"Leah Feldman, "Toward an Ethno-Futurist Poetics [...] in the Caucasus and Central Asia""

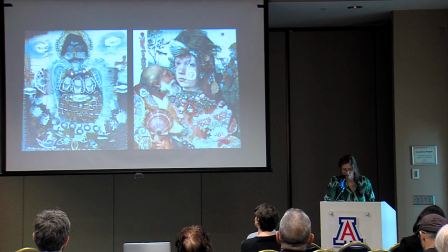Saint Georgian blue refers perhaps at once to Picasso's blue period and the Russian slang term for gay or golo boy, light blue, as the saint decorated with lace. Indeed, lace recurs in many of Parajana's scenes of love.
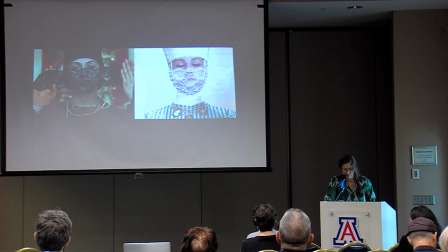In the color of pomegranate, lace articulates the transition between shots and gender fluidity of lover and beloved, both played by Sofiko Charelli. In this sense, the ornamentation of the queer subject and the emphasis on the elision between spiritual
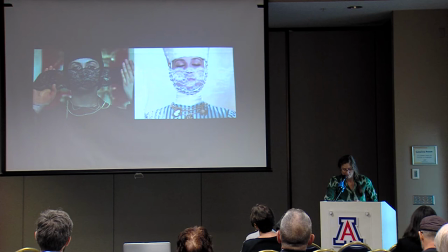and poetic inspiration function through the eroticism of Parajanov's performative exoticism. Parajanov thus relies on the cinematic tableau, particularly in Ashik Kirib,
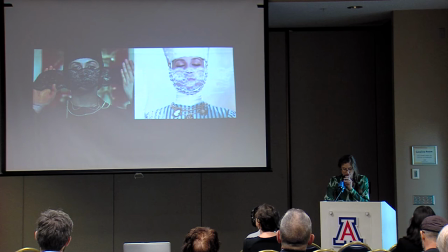to project a post-nationalist ethno-futurist imaginary onto the present space of the war-torn Caucasus.
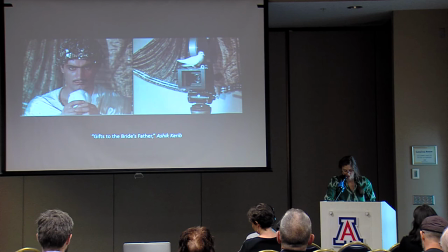In the final sequence of Ashik, entitled Honors to the Bride's Father, an older Ashik holds a dove, kisses its head, and sends it flying straight into the camera's gaze. The dove flutters and settles finally on the camera lens. the scene
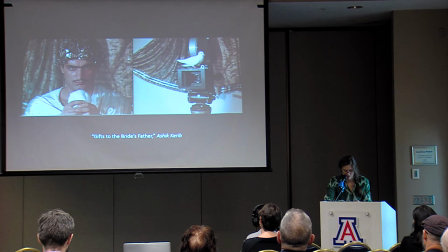cuts to black with a dedication to the memory of Andrei Tarkovsky. The bride's dowry, a dove, is Parajanov's gift to Tarkovsky and perhaps to cinema itself.
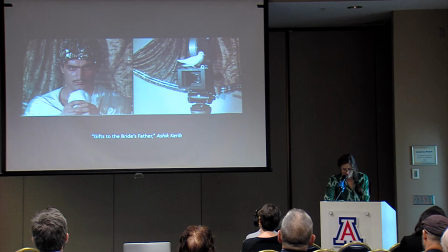The final gesture in turn reveals the cinematic gaze as the strange lover to whom Arashik sends his final affections. To invoke Eisenstein in the poetic school, the scene frames Parajanov's project as a whole to imagine a world defined not by Soviet or national ideologies or gender norms,
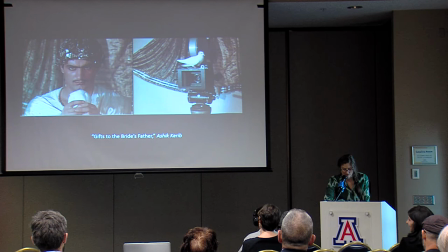but by love, desire, and a hope to foster in the very sensuousness of cinema, the dynamic social relations between viewer, camera, and image it generates. I'd like to close by returning to the opening call from Marx for a poetry from the future.
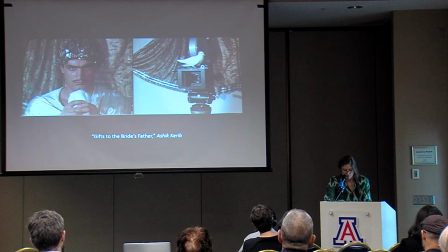My discussion of Parajanof's sensuous cinematic aesthetics thus also speaks to a future imaginary of new forms of political solidarity, so critical not only to historical anti-fascist movements, but to their renewed necessity today.
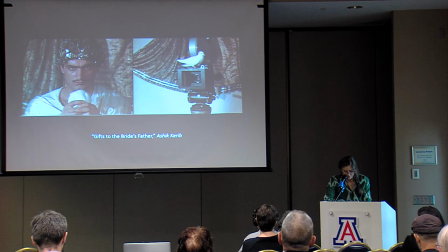This not only entails a project of queer world making, but an attempt to recover other worlds lost to disciplinary divide, or to the declining value of philology more generally. The study of Central Asia and the Caucasus should endure not only because it introduces a lesser known archive,
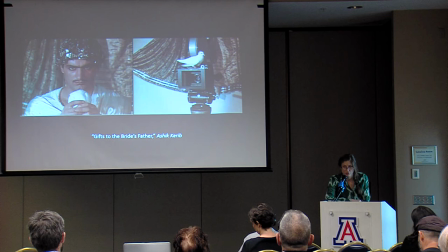but because alternative visions of subjecthood, but because it offers alternative visions of subjecthood that challenge the role of literature and art in reimagining historical and contemporary models of the state citizenship and forms of belonging that are so necessary to any hope for the future.